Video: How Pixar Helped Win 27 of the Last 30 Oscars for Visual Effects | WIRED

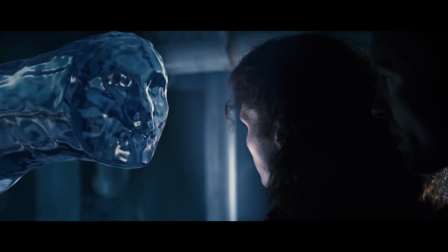[4:00]
But that one scene of the pseudopod pushed the very notion of what digital artists
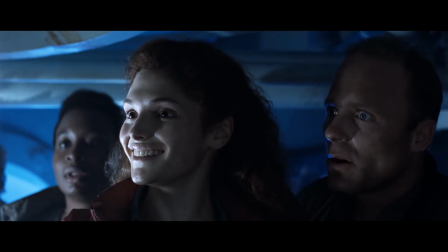[4:05]
could do by allowing them to give an artificial object virtually any characteristic they could dream of.
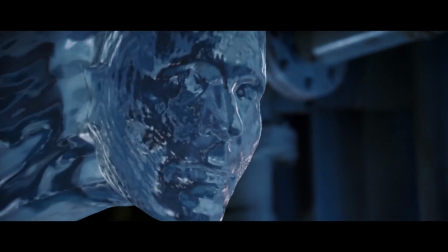[4:11] It's trying to communicate.
And they took it even further in James Cameron's next movie, Terminator 2.
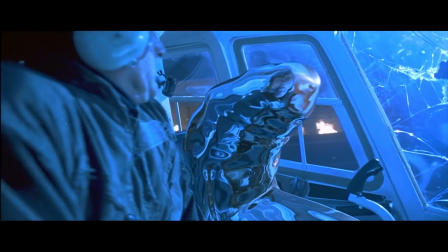[4:20]
He decided he would let computer graphics help make a main character in Terminator 2, which was that liquid man.
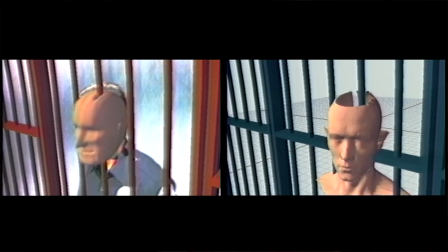[4:27]
You know,
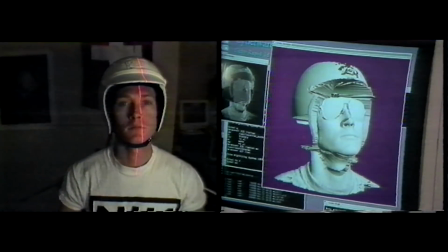[4:28]
the revolutionary thing that we did on T2 with being able to take live-action plates and project them onto computer graphics and then distort them.
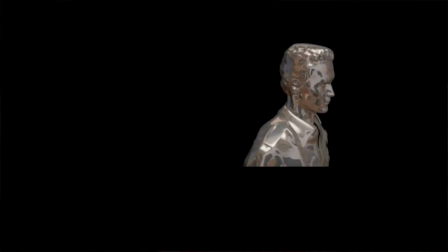[4:37]
Being able to do that kind of thing in this engine was very enabling for us.
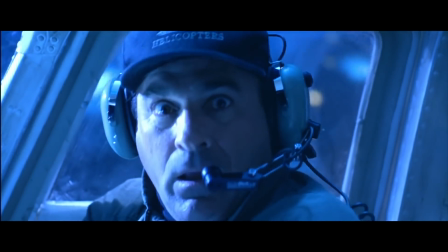[4:42] Get out.
And then in 1993, Jurassic Park came out.
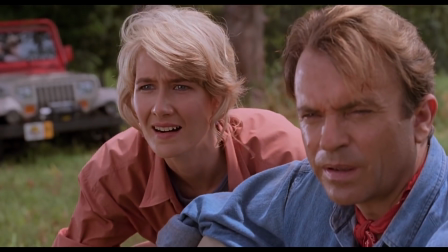[4:51]
You know, the original plan on Jurassic Park was that it was going to be articulated stop-motion puppets.
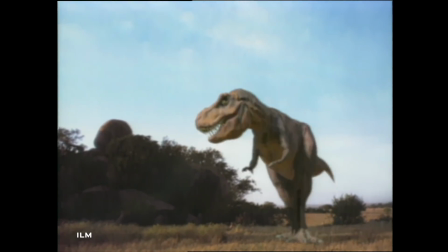[4:56]
All of that talk went away as soon as we saw the first test of a rendered computer-generated dinosaur. And because RenderMan supported motion blur right out of the box,
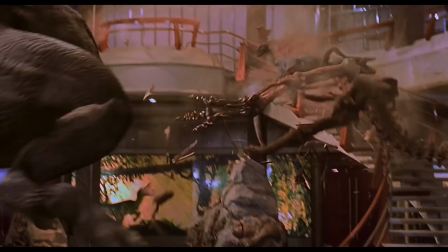[5:08]
you could get that very fluid and realistic motion that just, you know, wowed everyone.
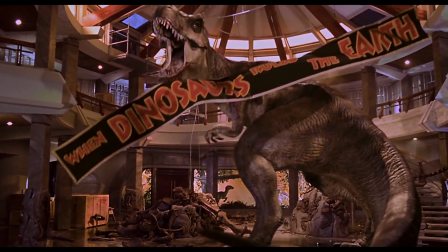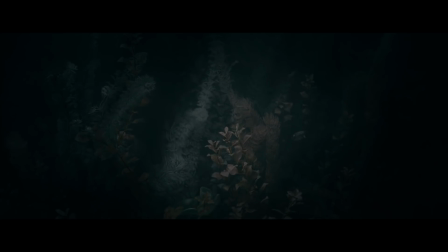[5:19]
And once FX artists started getting comfortable with animals and creatures, they started experimenting with humanoid creatures, like Gollum from Lord of the Rings.
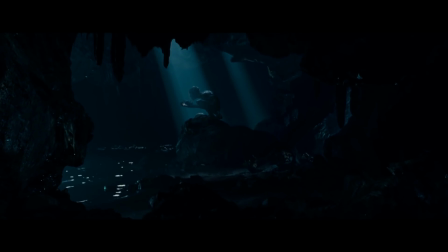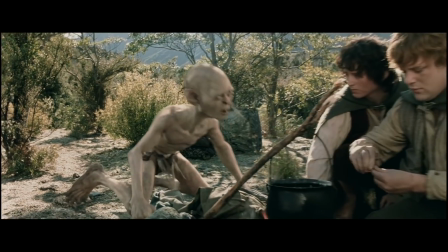[5:35]
It was so stunning. Here was this strange creature, and he absolutely was real. When I saw that with a sort of translucent skin, I was like, oh, that's awesome.
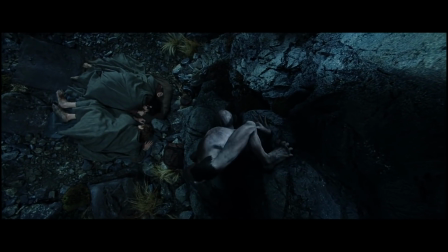[5:47]
That translucent skin that made Gollum look so alive when he emerged from the shadows in 2002's The Two Towers utilized a brand new technique,
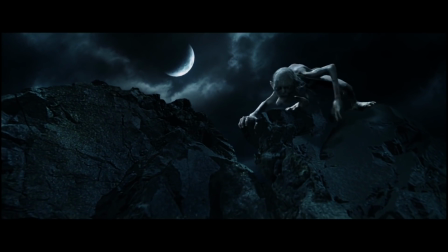[5:56]
something known as subsurface scattering. Subsurface scattering is a phenomenon that you see in materials that are partially translucent. You know, it has a solid surface, but light enters that surface, travels some way down into the surface, and, you know, bounces around and sort of scatters through the surface.
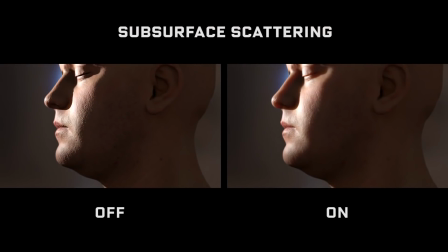[6:21]
Without subsurface scattering, skin looks opaque and inanimate.
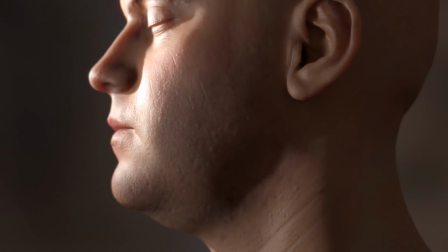[6:25]
Simulating what light does below the skin gives it depth and softens the texture, making everything just a little bit more, well, human.
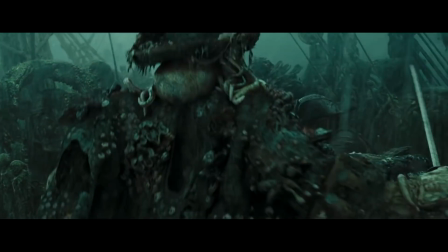[6:33]
This effect soon became crucial to making CG objects feel natural. Knoll's team used it again to create Davy Jones in the Pirates of the Caribbean series.
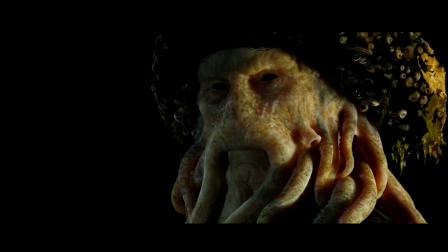[6:46]
Davy Jones was making kind of extreme use of subsurface scattering.
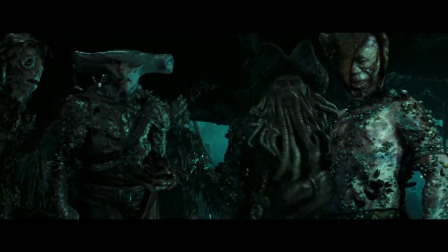[6:51]
He looks a little bit like a jelly bean because of that, but I was really very pleased with the look. And it's the kind of thing that you couldn't have done as a makeup appliance because the scattering is so deep.
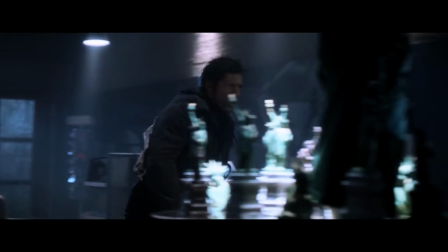[7:09]
Movie after movie drew on the power of Render Man to realize their ambitions. The X-Men films.
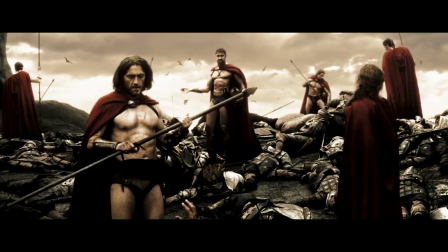[7:16]
300.
There's no reason we can't be civil.
Iron Man and the birth of the MCU.
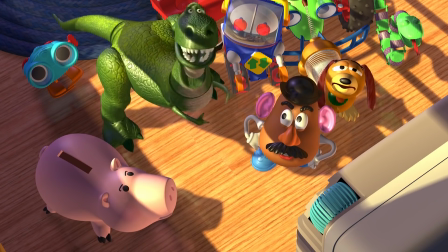[7:25]
Pixar movies. But we'll get back to them in a second.
What's taking them so long? Hey, these guys are professionals.
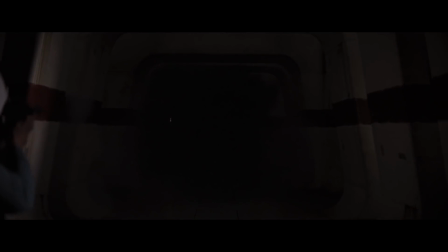[7:31] They're the best.
And when the Star Wars saga, Lucasfilm's Crown Jewel, made a comeback in the 2010s,
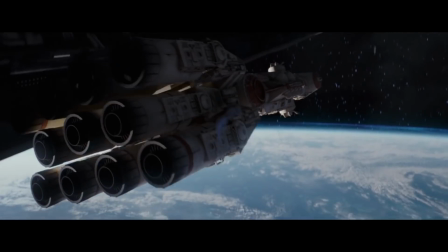[7:37]
you can probably guess what software artists used to recapture the practical effect glory of the original trilogy.
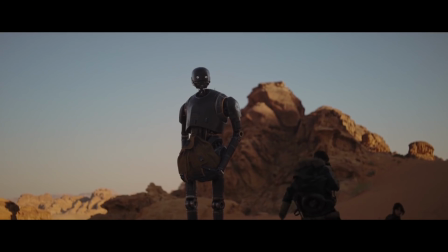[7:44] It doesn't sound so bad to me.
So in Rogue One, all the travel of spacecraft and the space battle is computer graphics,
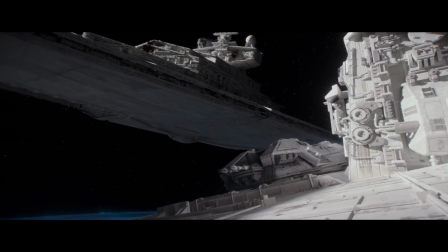[7:55]
but we were very deliberately trying to evoke the aesthetics of the original miniatures.
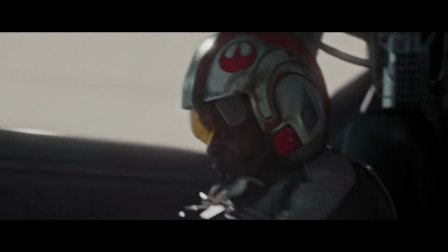[8:03]
One way they did that, using something called path tracing, which simulates how light bounces off objects.